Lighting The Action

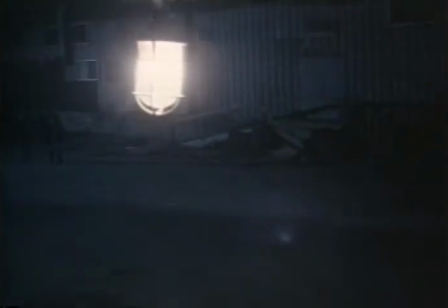(4:16) It's awful dark. Wonder if the moon will come out later.
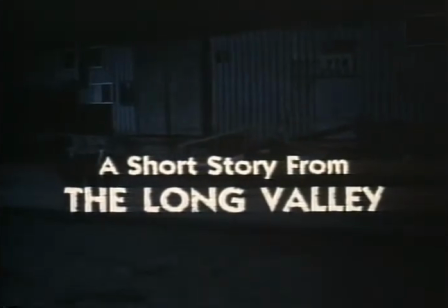(4:22) It usually does when it's so dark. You gonna make the first speech, Dick?
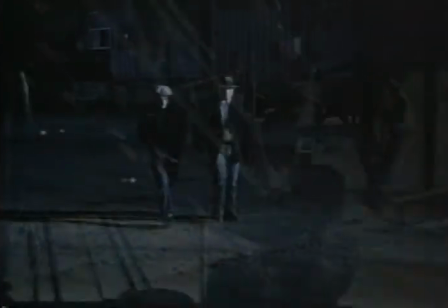(4:27) Nah. You make it. I had more experience than you. I watch them while you talk, and then I can smack them where I know they bite.
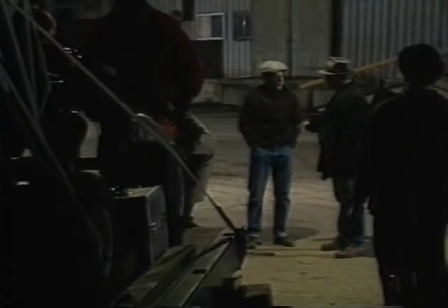(4:36) You know what you're gonna say? Sure I do. I got it on my head, every word.
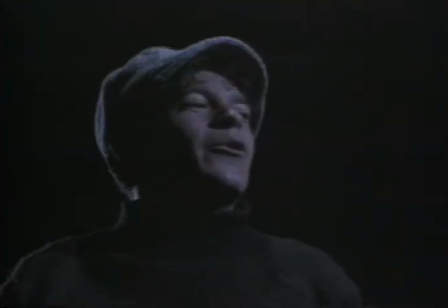(4:41) Wrote it out and learned it.
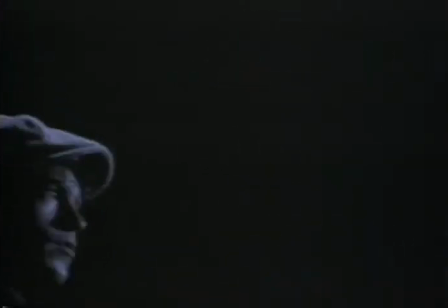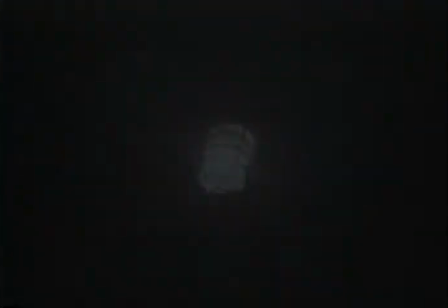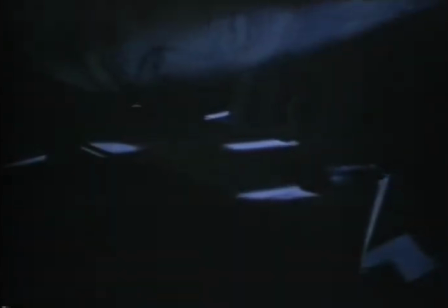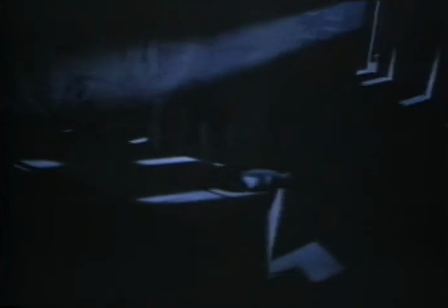(4:58)
The
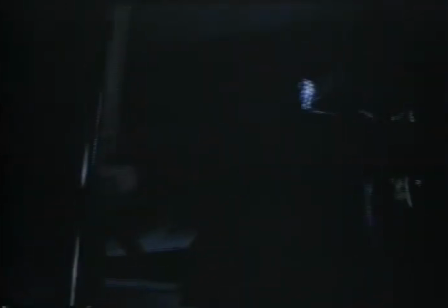(5:03)
The interior night scenes were shot on a soundstage on a set that was built to represent an old abandoned storefront.
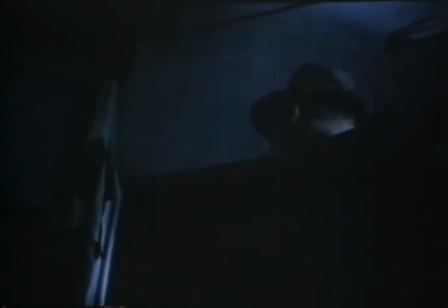(5:10)
All these scenes, by the way, were shot in the daytime.
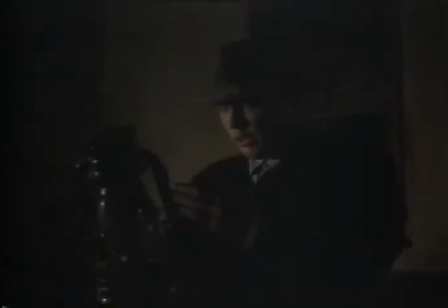(5:16) I thought you said there's plenty of oil. This one's dry.
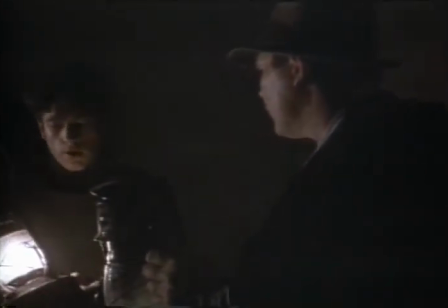(5:20)
What I decided to do in lighting this series of scenes that take place in this set was to start off with the set being lit fairly dark.
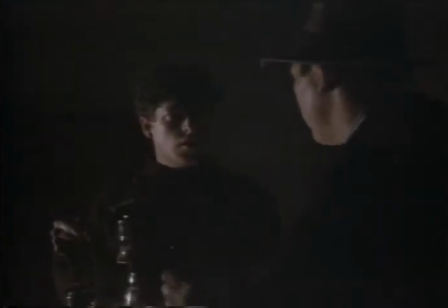(5:29)
In fact, I think we only had two or three lights on at the very first.
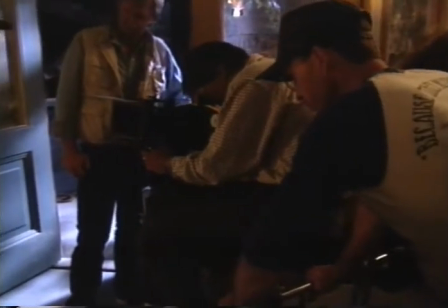(5:32)
And as we progress through the scenes toward the end of the action that takes place at this location,
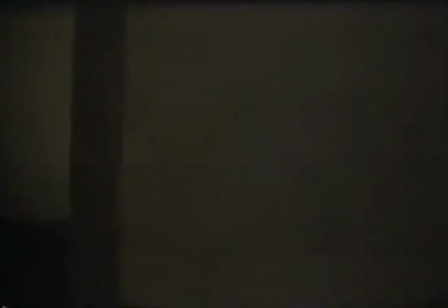(5:39)
the light got progressively lighter, similar to what happens when you walk into a dark room and your eyes adjust to the light.
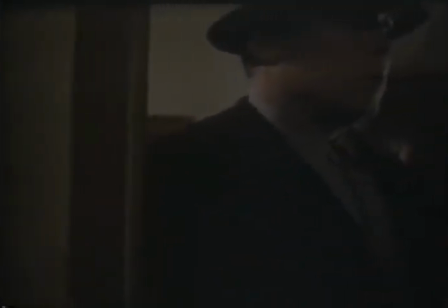(5:46) Time's it now, Dick.
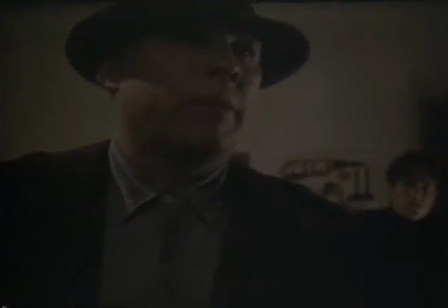(5:51) Quarter past nine.
In this case,
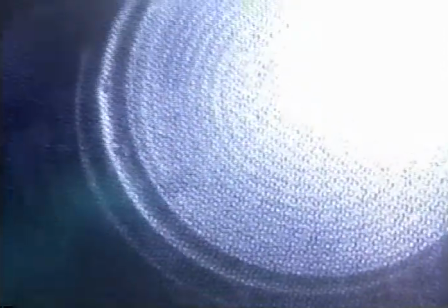(5:54)
the director of photography used blue gels on the 2,000-watt lights called Juniors outside the store to match the blue streetlights established earlier in the film.
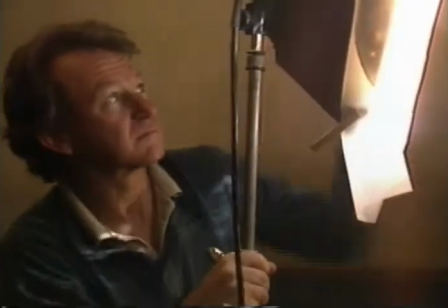(6:04)
Inside, amber gels were used on several 1,000-watt babies to
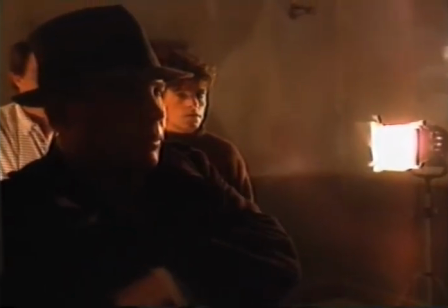(6:08)
represent the type of lights that would come from a kerosene lantern with an old smoky globe.
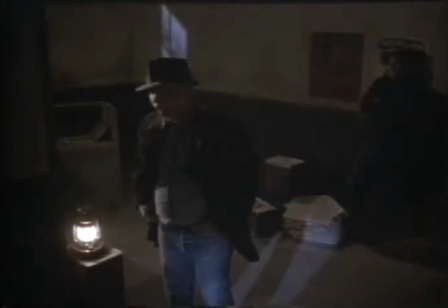(6:13)
We have the lantern sitting on an apple box in the middle of the room, which is described in the story.
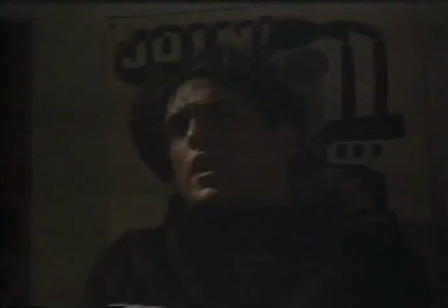(6:19)
The main key light throughout the whole film seems to come from that one source of the oil lamp in the center of the room.
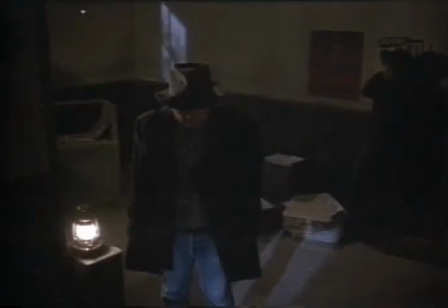(6:30)
I usually use fill as just kind of a general fill in a room to bring up the light level a little bit, but after it's photographed,
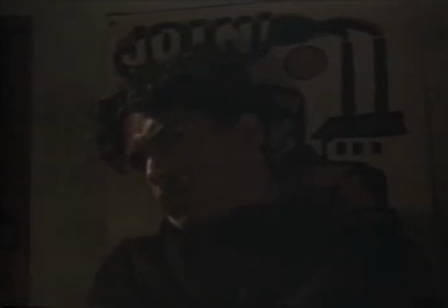(6:37)
it doesn't really even look like there's a fill light there because I keep the exposure down so that the dominant source light seems to be the only illumination.
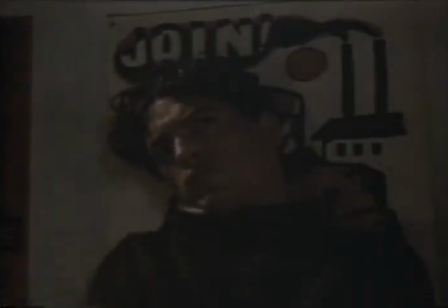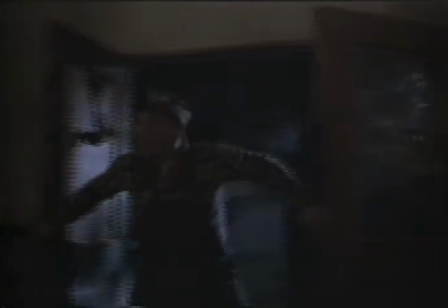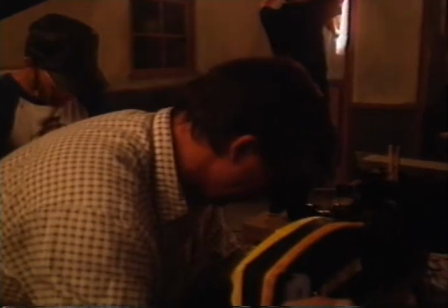(7:00) Raiding party coming. Okay, and action. Oh, come on, get your stuff together and get out of here.
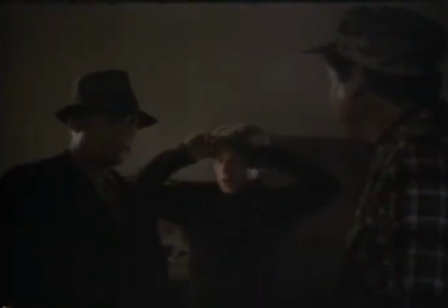(7:05) That party's on the way. Thanks. Thanks for telling us. You run along, we'll be all right.
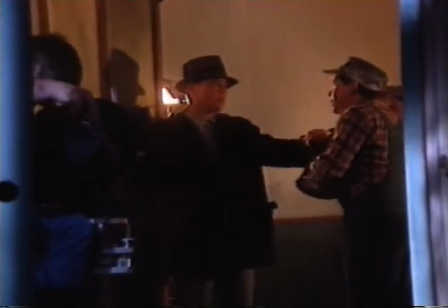(7:12) Only two guys coming? Look, I'm carrying some of your stuff.
Basically, there's one key light in this scene lighting three actors, and all three of them are being lit differently.
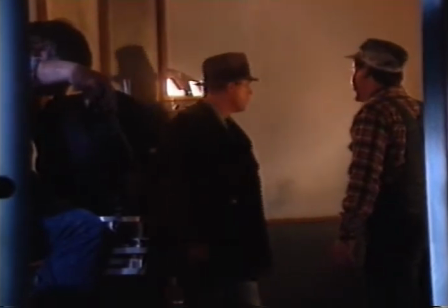(7:21)
One of them's being backlit, one of them's being side-lit, and one of them's being front-lit.
Got to take it.
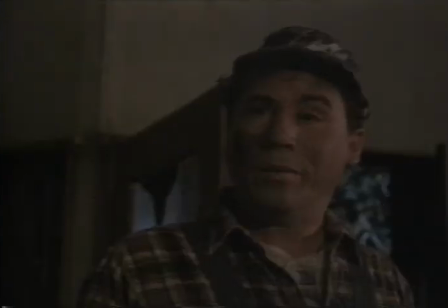(7:27) Let me just stay with you.
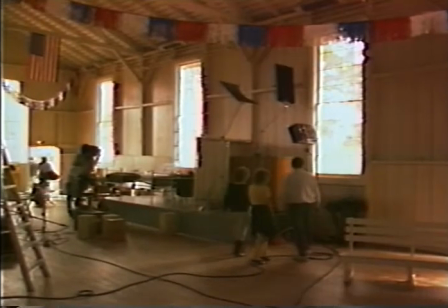(7:35)
If you look at the paintings of the Dutch masters,
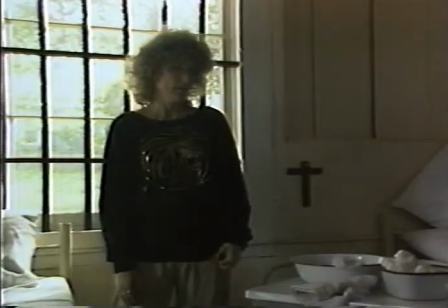(7:39)
and you'll see that people are very often lit by sunlight pouring through windows.
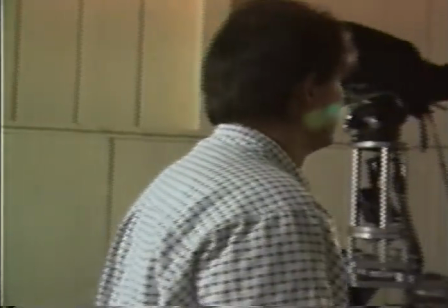(7:46)
I think window light is the nicest form of light that there is.
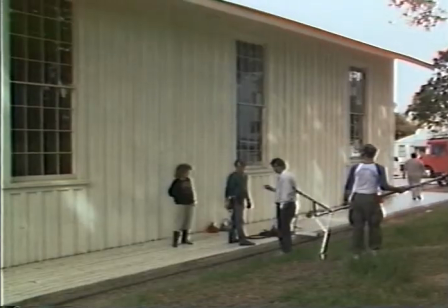(7:52)
In a case where you're filming a long scene, as we were doing in the hospital, we were in that location for 6 hours.
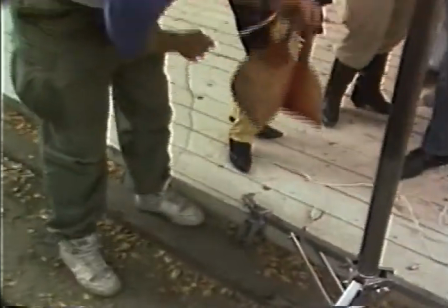(7:59)
You can't depend on the sun to be in the one place for 6 hours, so you have to provide a source of light.
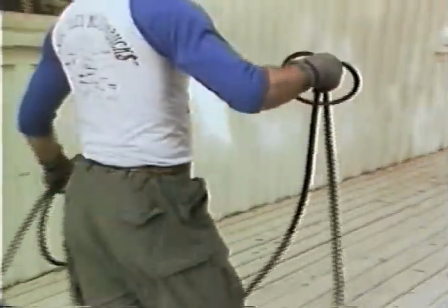(8:04)
In this case, we used kind of a workhorse light called a nine light, which is nine
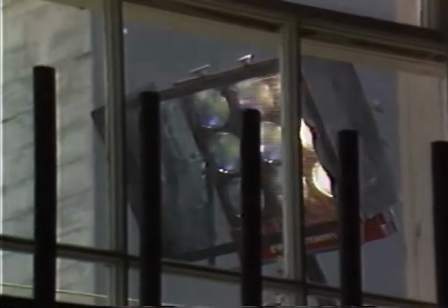(8:11)
little daylight balanced headlights that are mounted together in one fixture, and you turn them all on, and you get a fairly bright,
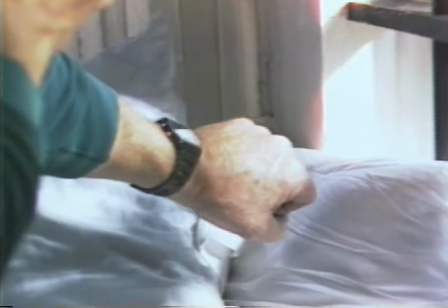(8:20)
although not very direct, source of light.